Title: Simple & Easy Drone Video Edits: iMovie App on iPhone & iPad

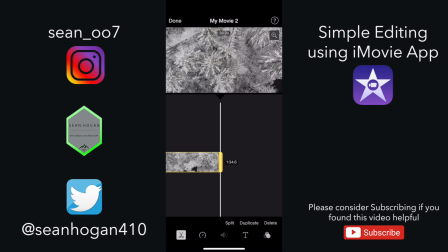[16:15]
I don't like that you can see the road that much. There, that's pretty fair.
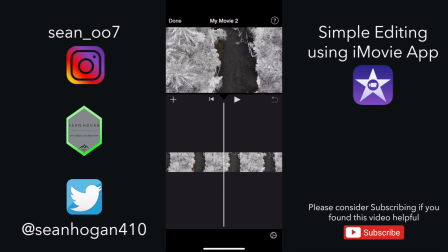[16:21]
Okay. So something overall as well. So we have the beginning of our clip, right? Let's go back to the beginning. This is now the beginning. So we have one river clip. Boom. Second river clip. Now this is almost a continuation. See, we're moving the same motion backwards.
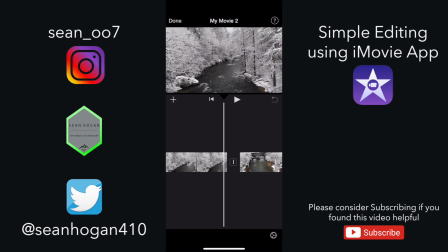[16:42]
So we're going to kind of make this like one clip. So featuring the river, moving the same direction backwards, over the top of trees. Now we have the money shot, this nice,
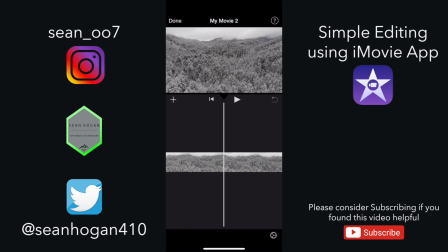[16:58]
sweeping, tranquil clip over top the snow-covered trees with the camera panning slightly up.
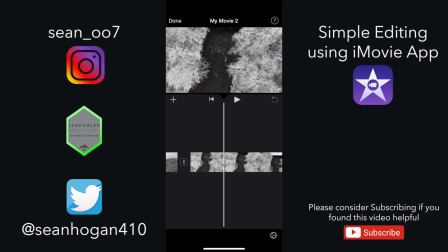[17:06]
All right. Then we have another river shot. So what we did here, as if you had noticed, is we did a river shot.
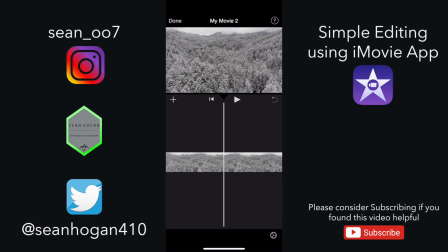[17:17]
We featured the river just in the beginning, but then we did a scenic shot. Then we did another feature river shot. So we actually broke up the monotony of having a bunch of river shots all together with this nice sweeping clip here.
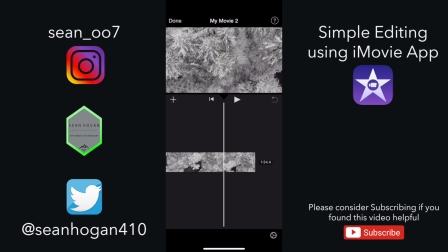[17:33]
Okay, so now that we're done with the actual physical edits, let's go ahead and do some other things to this.
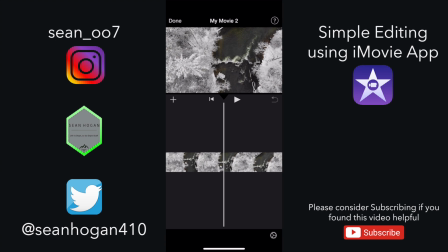[17:41]
First off, let's go to this little wheel down here in the bottom right hand corner.
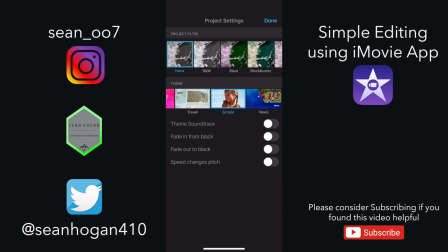[17:47]
Press that. It asks you what you want to do. I always leave this as simple because it allows me to then edit the transitions and edit the music pretty much however I want. I'm not going to put any project filters on this, but what I do want to do is I want to fade out to black.
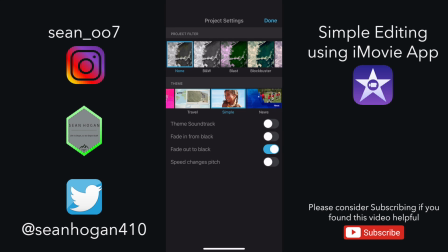[18:07]
Fade out to black, hit done.
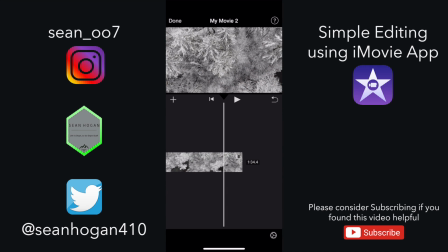[18:10]
Now I like fading out to black for the simple reason that it lets the viewer know the video is now over. So looks nice and pretty right there. And then we know that that is our ending point.
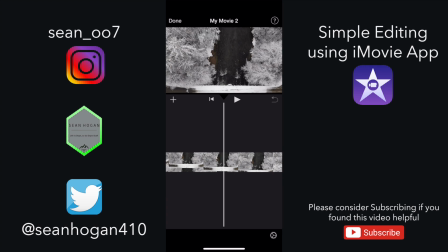[18:24]
There's no more clips popping up at the end of that. Okay, next thing we need to do is we need to edit our transitions.
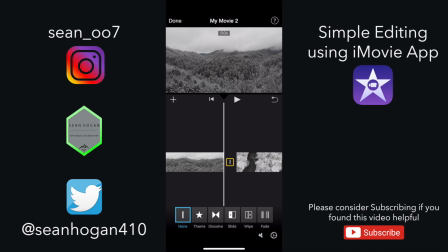[18:32]
So let's go ahead and select a transition. As you can see, we have a bunch of here on the bottom. Now, quite certainly, you can add whichever one you want.
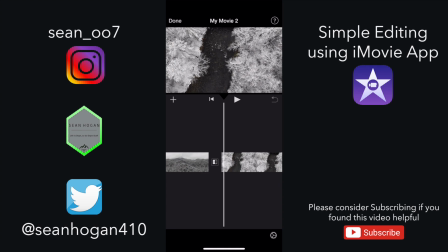[18:42]
But a mistake I see a lot of times is, they'll do one transition here,
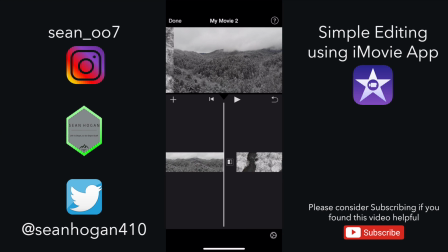[18:48]
then behind another clip, they'll choose a different transition and have like one of each transition. I really think you should have like a theme to your video. It's a little confusing to the viewer and your brain. If you watch the video, every time there's a clip, there's a different transition. This one only gives you, say, 1, 2, 3, 4, 5.
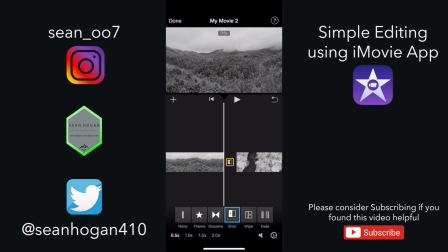[19:07]
It only gives you 6 total. However, I don't think you should be using all 6 in your videos. You should be using maybe 2 max. So, but for the purpose of this video, since I do want it to be tranquil and relaxing, is I'm going to pick the dissolve transition.
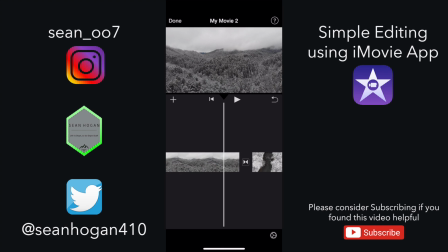[19:24]
So as you can see, I'll hit play for real time on this. And I'm actually going to make this 1 second. You can see down here in the bottom and bottom left, it will actually show you how long that transition will be. I'm going to go ahead and make it 1 second. It's a nice gradual transition. So let's hit play and watch this really quick.
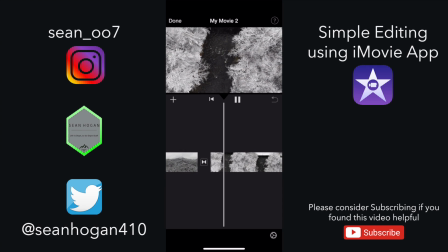[19:43]
You can see what I'm talking about. Nice fade from one clip to the next. Very relaxing. Once again, theme of this video, being that it is nature, is I want it to be relaxing as possible for the viewers.
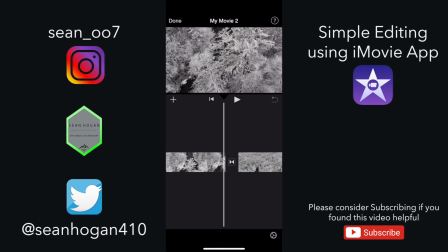[19:57]
So let's go back and edit this particular transition as well. All right, cross dissolve, 1 second. All right, very good. Very nice. Okay, looks good, looks good. Now we're going to do something a little different with this particular transition.